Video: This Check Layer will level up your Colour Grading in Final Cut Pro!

RGB parade, Luma waveform, vectorscope, histogram, all of these tools are designed to help us to understand what's going on in an image. But there is one other tool nobody talks about that will help you gain full control over the colors in your image.
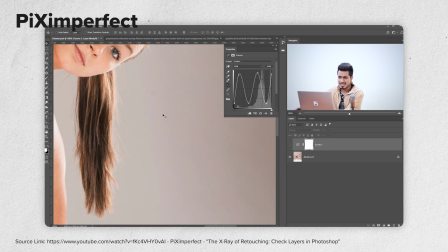In photography, it's very common to use so-called check layers.
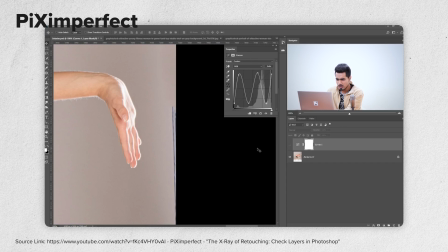You use them, for example, to spot any irregularities when retouching, and there are many different check layers for color monitoring as well. I always love the philosophy behind check layers. You turn off everything that is not important at the moment and focus on the only thing you need to focus on. For example, when I'm adjusting exposure and contrast, I disable all the color information, since you will see colors will trick a perception of brightness. Have a look at this image and study it for a second.
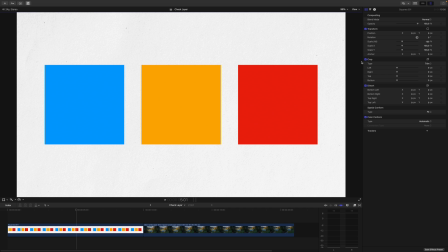Which square is the brightest and which square is the darkest? It's not so easy to tell, is it?
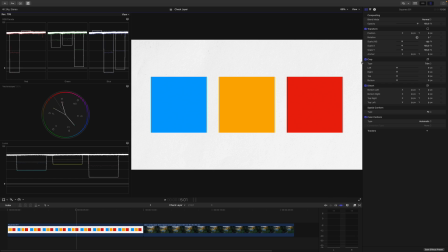Of course, we could press Command and 7 and bring up our scopes, so we could see, okay, yellow is the brightest, cyan is the second brightest, and red is the darkest. But what if you need the context of your scene to decide your next step?
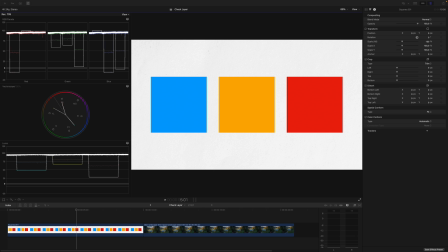Oftentimes, you need a contextual understanding of your scene to manipulate exposure and contrast in the best way for your story.
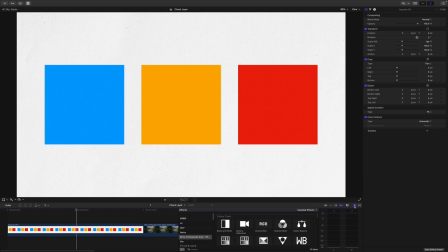To do that, I will disable my scopes, go into my effects, and grab the check layer. Now I check Luma only. And as you can see, we can tell with ease that the yellow square is the brightest, cyan the second brightest, and the red square the darkest.
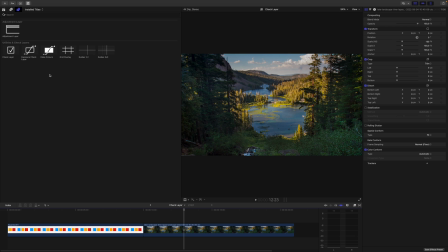Let's try to apply this technique to an actual shot. I will grab my check layer and put it on top of the shot.
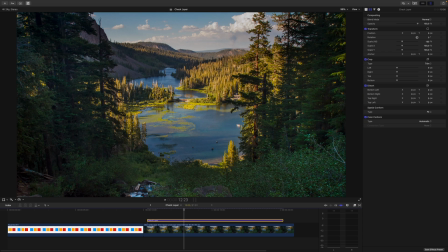Then I will enable my scopes with Command and 7.
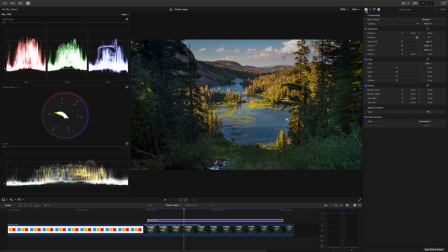As mentioned before, I only want to take care of exposure and contrast at the moment, so I will disable all of the color information, and I do this by checking Luma only. Now I can get rid of the check layer and go to the clip. Let's bring up some color wheels. Let's have a look at what's going on.
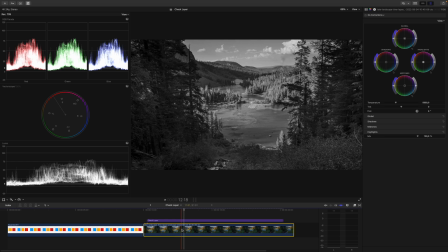So the entire shot is fairly dark, but it's kind of a sunset mood, so let's try to keep this, but I want to make this a little bit more dramatic.
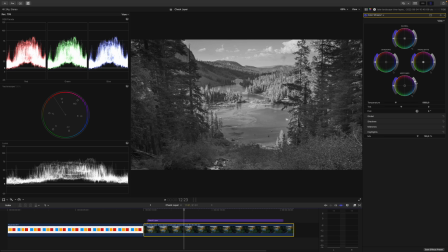I will raise my midtones, just maybe like this, and I will bring down my shadows. Yeah, something like this. Let's see what our highlights can do. Yeah, maybe something like this.
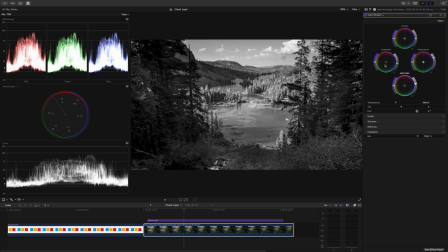Then I can decrease the midtones again, and I'm clipping my blacks. So I want to pull that back a little. To have final control over everything, I will need to add an instance of color curves and play around with it.
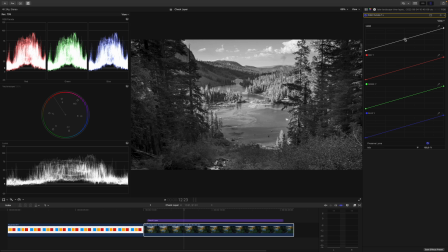I will grab the curve at the 50% range and pull it down just a tad. Something like this. We are starting to get some believable sunset contrast, so let's put this a little bit further.
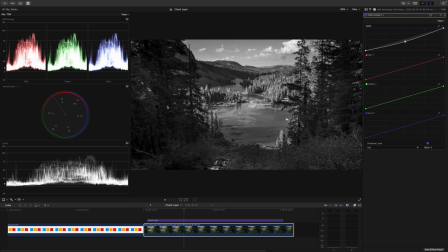I think the lower shadows are actually fine, so I will fix that in place and pull down the upper shadows just a tad more. Maybe I can lift these. Something like here. Okay, this doesn't look too bad. Let's have a look at what we can do to the highlights. So I will lift them just a touch.
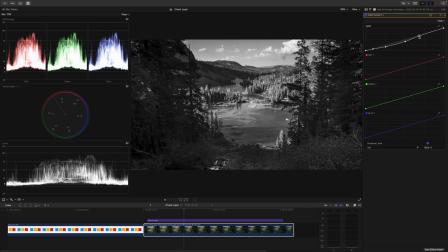Okay, something like this. If we disable our check layer for a second, you can see that the scene doesn't look as dramatic as it did when we viewed it in black and white. But this is the clarity in my mind I want to achieve when using the check layer. If I switch back to the black and white version, I know that the contrast ratio and exposure is exactly where I want it to be. Everything else needs to be taken care of with colors. Again, as you can see, this shot is way more dramatic than before.
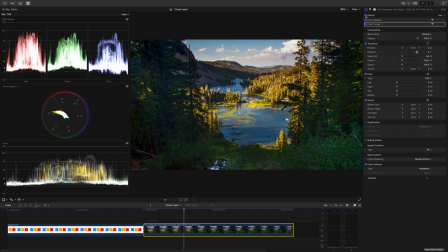Let's have a look at the before and after in the color view. So this is before, this is after. It's way more dramatic. But let's have a look at the black and white version again. If I enable the check layer, it's way more dramatic.
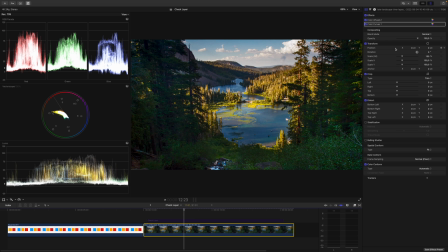So this means I would need to further the contrast with color. For example, let's add an instance of color wheels. And I know I have to run away with my highlights into the yellows to achieve some color contrast. And my gamma into the cyan tones, just like that.
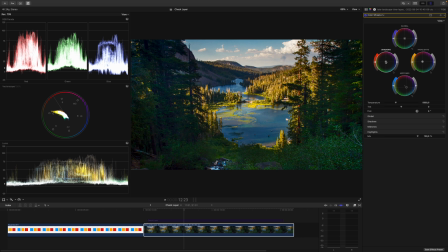And I think I have to bring back some warmth into the shadows. So let's have a look. Okay, something like this.